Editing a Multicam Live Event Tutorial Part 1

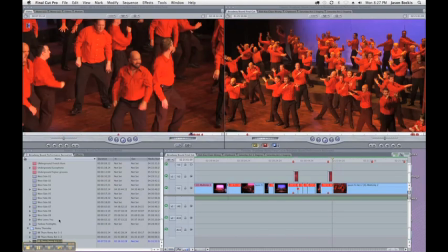12:33 Okay, I just remembered there was an extra camera angle that we had from Thursday. We had someone on the left side of the audience, and I just found a little interlude while we turned around that I want to paste in here. So I'm going to watch that section,
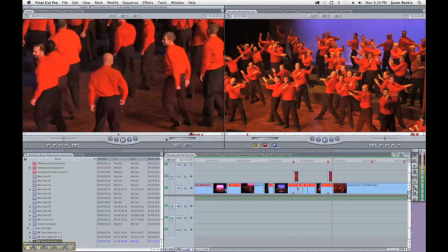12:51 and that'd be a good angle to kind of paste in between,
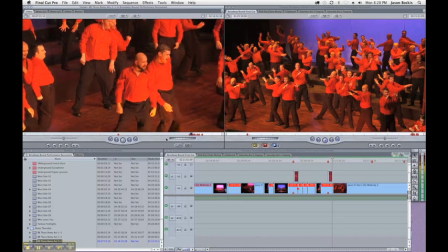13:00 so I've got to match the audio, so kind of after the little trumpet goes da da da da,
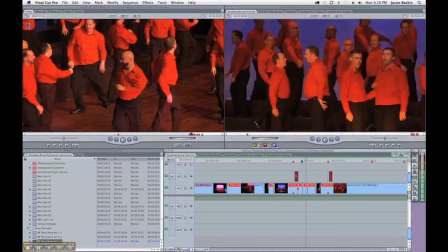13:09 we'll find that in the performance.
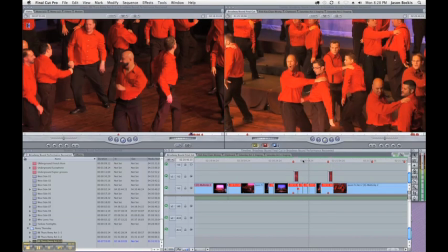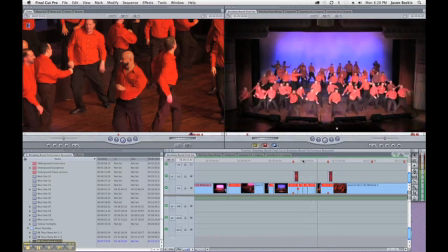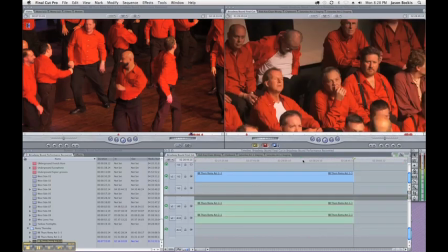13:23 Right about there, so let's paste that in. Oops, made it too long.
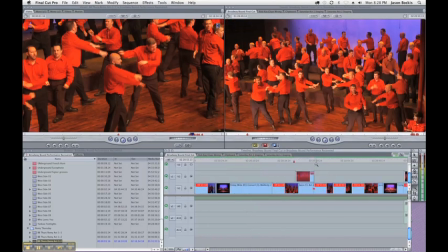13:33 Let's see how that came out. That worked good. There's a little bit of extra frame from the other angle in there, so let me take out the audio, watch it again.
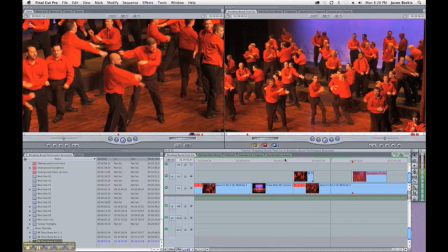13:52 I think that cut well. Let me kind of look at it one more time. Yep, that works. So back to where we were.
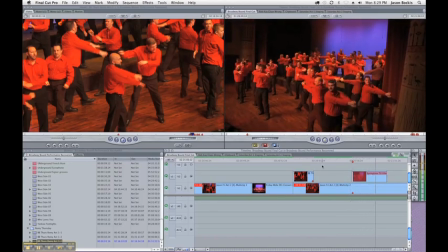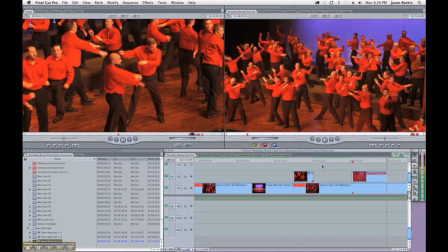14:09 there's a little aberration or continuity error that I just noticed I
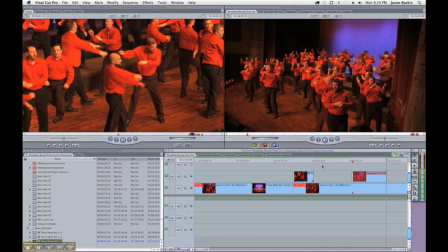14:15 think I'll leave it in because I really like this angle the matching of Mr. Phil there in the corner his arms don't match but as
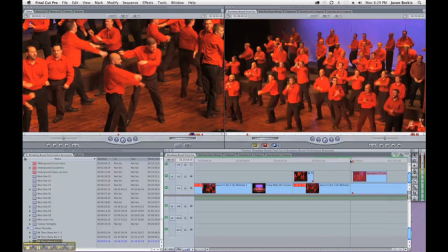14:26 we watch it people may not notice that unless they just watch this tutorial I mean, I could, well, let me see if I can end the clip quicker and maybe it wouldn't be as noticeable.
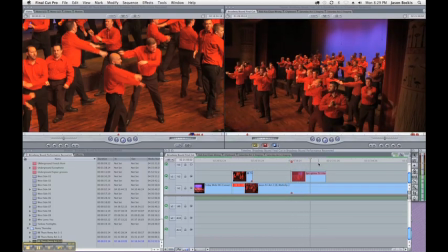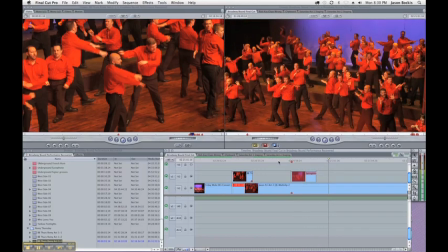14:53 Yeah, that's not as noticeable, so Phil, you can thank me later.